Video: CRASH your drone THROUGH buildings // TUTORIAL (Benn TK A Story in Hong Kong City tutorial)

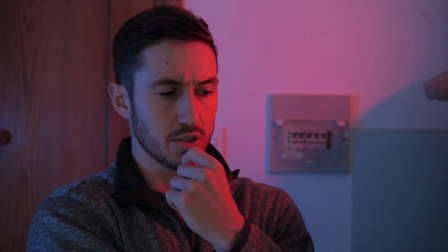[0:00] Okay, Private, let's proceed with the reconnaissance. Bring it around the building there. Aye, aye, Captain.
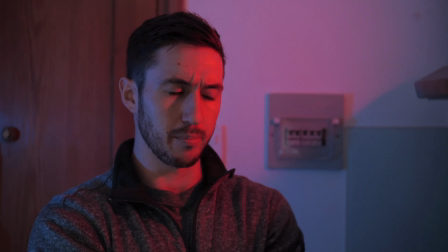[0:04] This is the Army, Private, not the Pirates of the Caribbean. Don't say that shit. Yes, my lord. Engage.
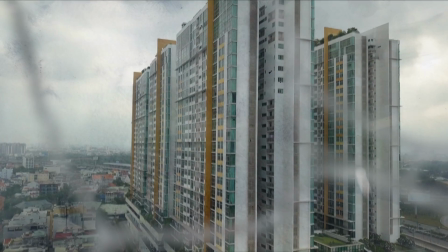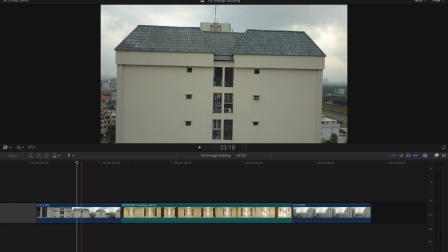[0:17]
We're gonna jump right into this one today so I can save you guys some time.
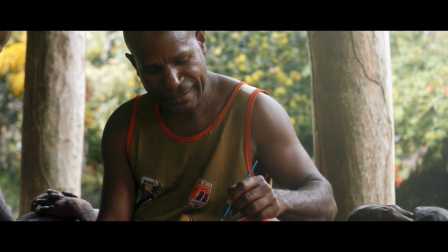[0:20]
I'll just quickly say that if you are new to my channel, check out my other videos after this and consider subscribing.
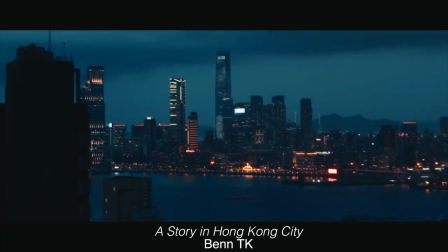[0:26]
So I got inspired by this after seeing a travel film by Benn TK called A Story in Hong Kong City.
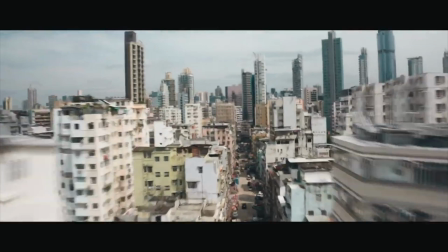[0:31]
I decided to throw my own little twist on it and show you guys how to do it. So with filming, you will film two shots with your drone.
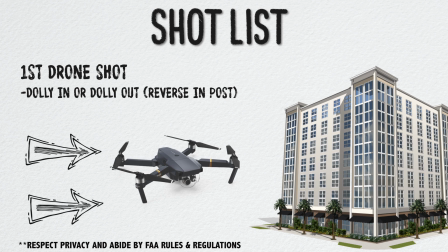[0:37]
The first shot will be you flying up to a building.
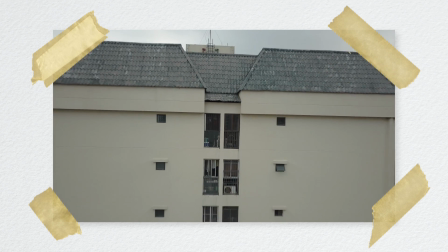[0:40]
I started at my friend's apartment window and I flew backwards so I was able to get closer and then just ended up reversing it in post.
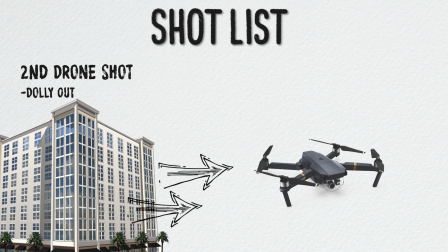[0:46]
The second shot is your drone pretending to fly out of the other side. This one is fairly easy.
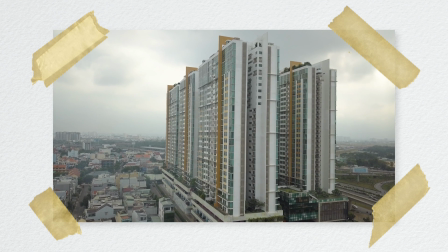[0:51]
You could, to be honest, fly out from anywhere.
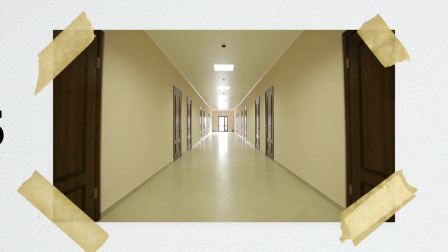[0:54]
From this part where you go through the building, I grabbed a stock clip from Pond 5 of just a stabilized POV walk down a hallway.
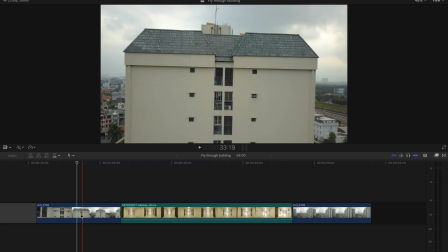[1:02]
You can go to a hotel or an apartment building and film this yourself though. So the first thing we're gonna do is reverse that first clip of the drone so it appears like we are flying into the building.
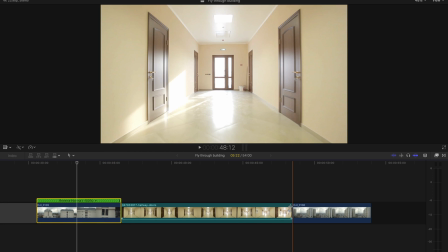[1:11]
Because the stock clip I bought doesn't end at the window, I use the transform tool to scale it up at the end.
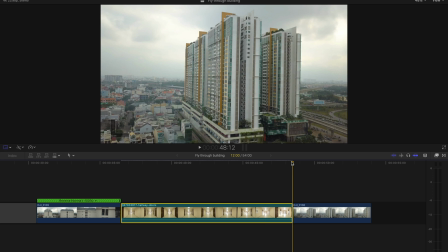[1:17]
I made sure to press keyframes where I wanted it to start getting bigger and where I wanted it to end to be.
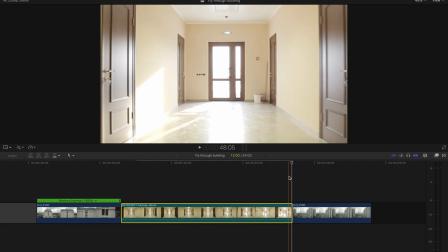[1:23]
I just adjusted. I did this so I get a little bit closer to the door. If you guys get a little bit closer to the exit point in this middle shot,
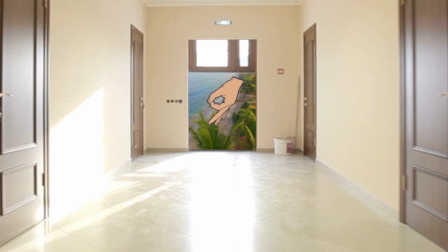[1:30]
what you can do is actually mask out the window or the door to transition to that last shot instead of just exploding it like I did.
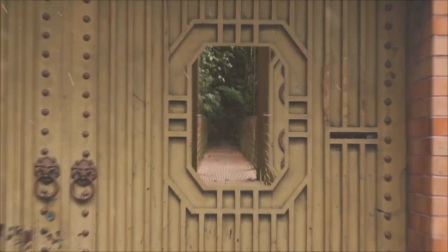[1:38]
I did a tutorial on how to create these little doors and entrances, which I will link in the description below.
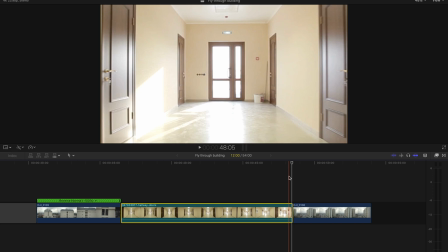[1:43]
The next thing we will do is speed up the clips so that they seamlessly flow from one part to the next.
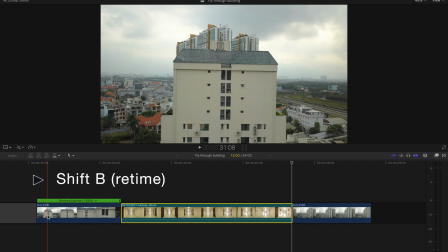[1:48]
We will do this by pressing Shift B where we want to start speeding up and adjust by pulling the slider.
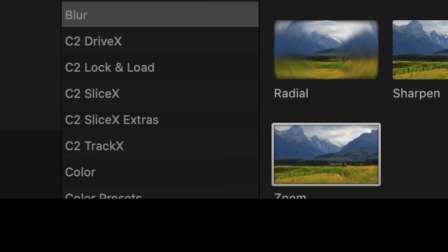[1:54]
Next, what I did is added a zoom effect to the first two clips.
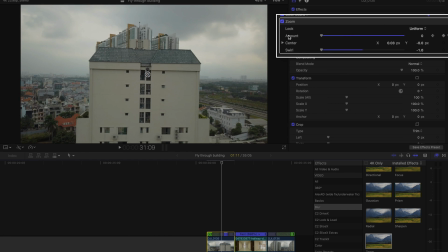[1:57]
I did not add too much because we will be placing a motion blur plugin over top of all the footage at the end of the editing process, so I didn't want to overdo it.
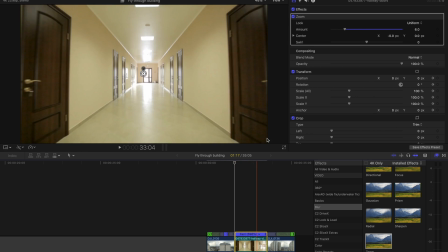[2:06]
By the way, this zoom effect is a stock Final Cut Pro effect, so everyone should have it. After this, I started adding a lot of overlays to really sell the whole thing.
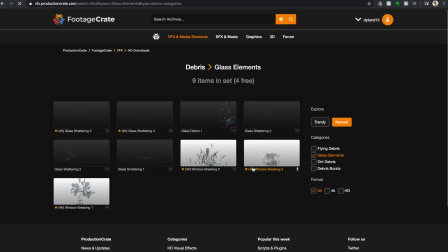[2:14]
My favorite site to get visual effects and overlays from is called footagecrate.com. This video is not sponsored by them.
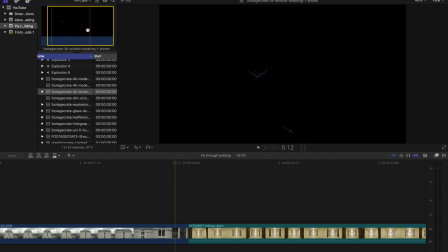[2:20]
I just absolutely love what they have on there. So for the first impact of the drone smashing through the glass, I downloaded some window breaking effects.
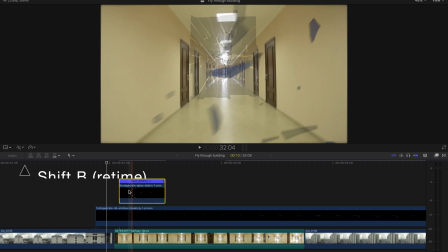[2:28]
And since we are flying through the glass at high speeds, I sped up the overlays.
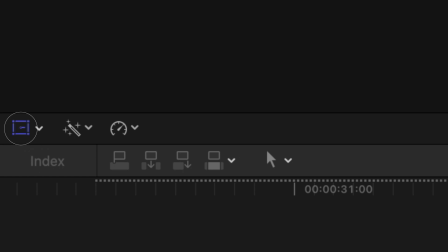[2:32]
I used the transform tool to scale up the glass breaking so it appears like we really are moving past it.
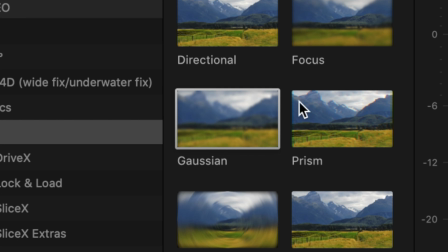[2:39]
And I added a slight blur on them since no drone camera would pick up glass breaking in that detail.
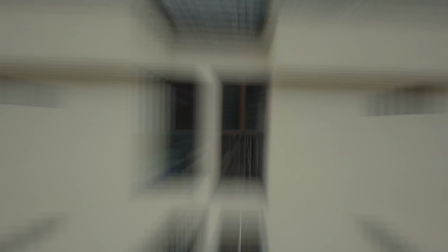[2:45]
The missile took a little bit more finessing.
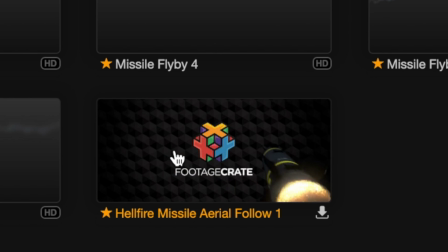[2:47]
Once again, I downloaded it from footagecrate.com, and since it only ever floats next to the camera, I needed to make it look like it was shooting off down the hallway.
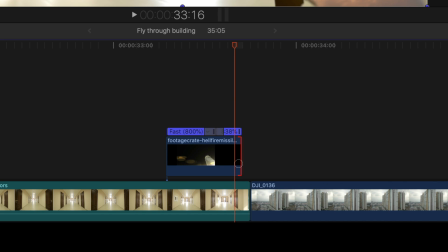[2:56]
So what I did here was find the point where I wanted it to blast off. I hit the transform tool and the keyframe button.
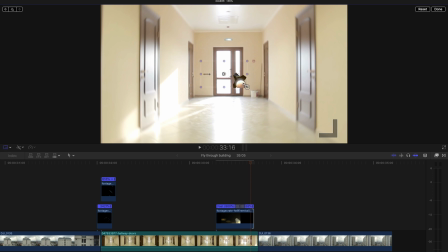[3:02]
I found the frame where I wanted the missile to explode, and I dragged that missile to the area in the shot where I wanted it to explode.
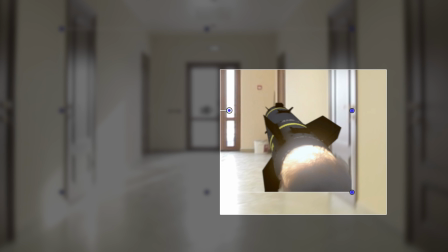[3:10]
You'll notice that there are really hard edges on the bottom right corner of the missile because of the position of the effect.
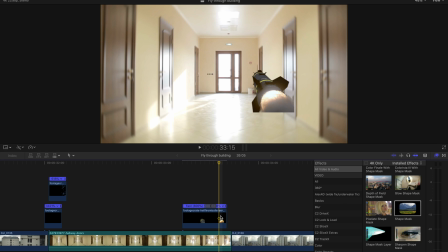[3:16]
So I used a shape mask to feather it a little bit. You can also use a graduated mask as well.
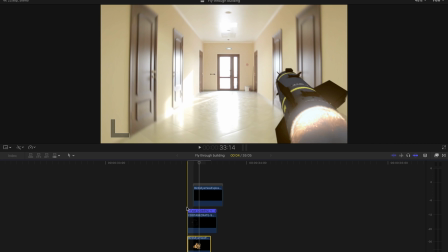[3:21]
I also added a directional blur so when it starts to move down that hallway, it has some natural cinematic motion blur to it.
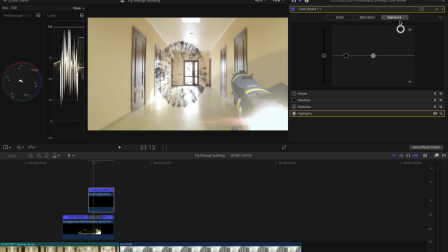[3:27]
After this, I added a couple more VFX to the missile and the hallway shot. I added a shockwave effect, which to me looks like something breaking the sound barrier.
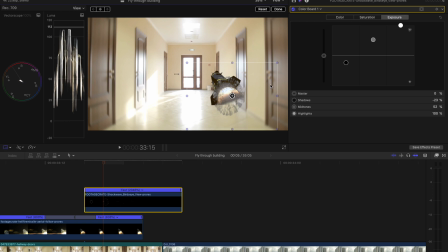[3:36]
Kind of that poof thing that you see when a plane breaks the sound barrier. I don't know the scientific term for it. I also added an explosion to simulate the missile really taking off and picking up speed, and lastly, the final explosion when it hits the wall.
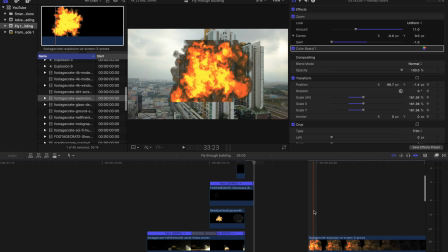[3:50]
For all of these effects, I used the transform tool, pressed my keyframes, and scaled them larger so it appears like we are moving past them or closer to them.
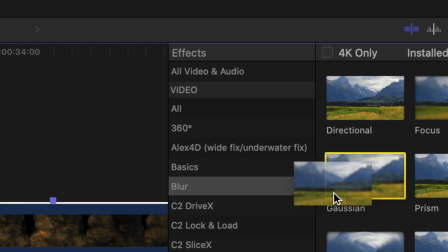[3:59]
I also added a Gaussian blur on these overlays so they are not too crisp.
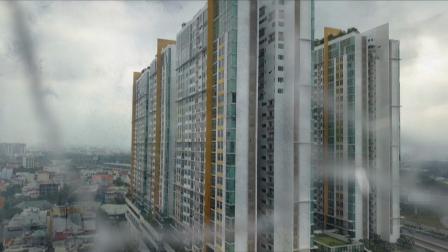[4:02]
With the final shot, I wanted the drone camera to be really messed up, so I added some graphic overlays from footagecrate.com,
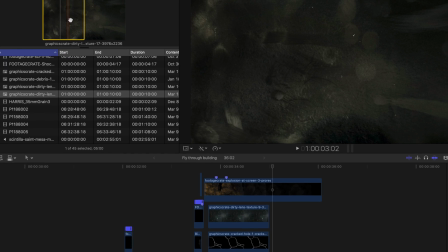[4:09]
like a broken glass overlay, and two graphics that appear like a dirty, scratched lens.
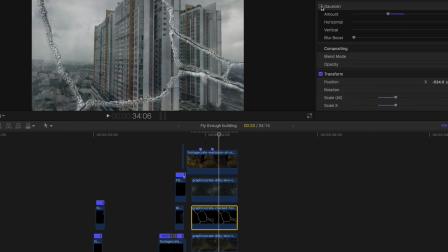[4:14]
These last two graphics are subtle, but for the cracked glass, it really is defined, and that is not how it would look if you're looking through a drone camera.
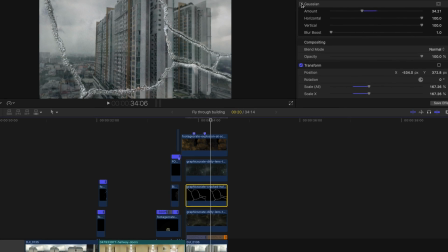[4:22]
So what I did was added another Gaussian blur onto this, and I changed the amount to find what I thought looked suitable.
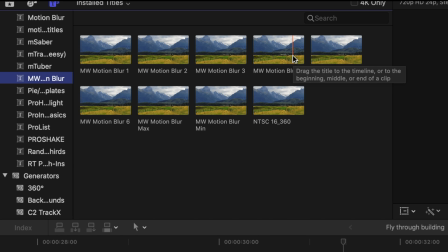[4:28]
To really make everything look like it's moving fast, I added some motion blur from a pack I purchased from Marc Webster.
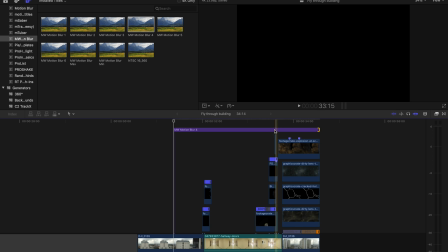[4:34]
It is extremely render heavy, so I usually wait till the end of my editing process to put it over the footage.
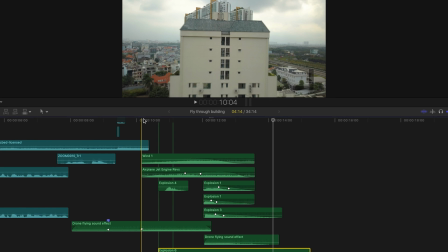[4:40]
I will put the link in the description below so you guys can check that out. Lastly, I topped it off with some quality sound effects to really sell everything.
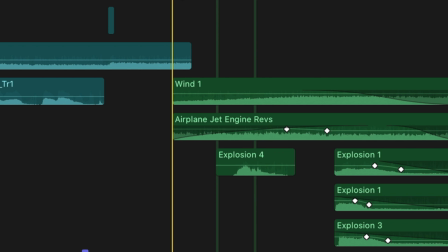[4:47]
I added, obviously, a drone sound effect, as well as an airplane engine sound effect, and some wind for the aerial craft.
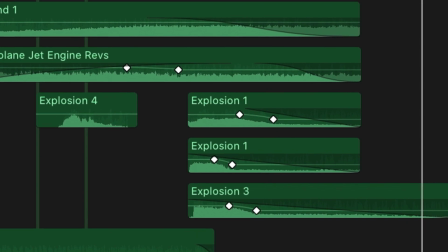[4:54]
I added glass breaking for the first entrance point and a couple different explosions, as well as a missile launch for the exit point. And that's about it, guys. I realize you probably won't make this exactly the same way I did, but just seeing how you can create something like this in Final Cut Pro, I think is pretty useful.
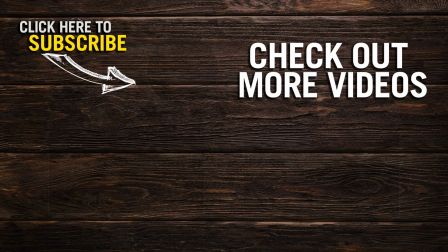[5:11]
If you stuck with me this long, let me know what you thought about this little scene I created, and make sure to press the thumbs up button. I will see you guys next week. Have a great weekend.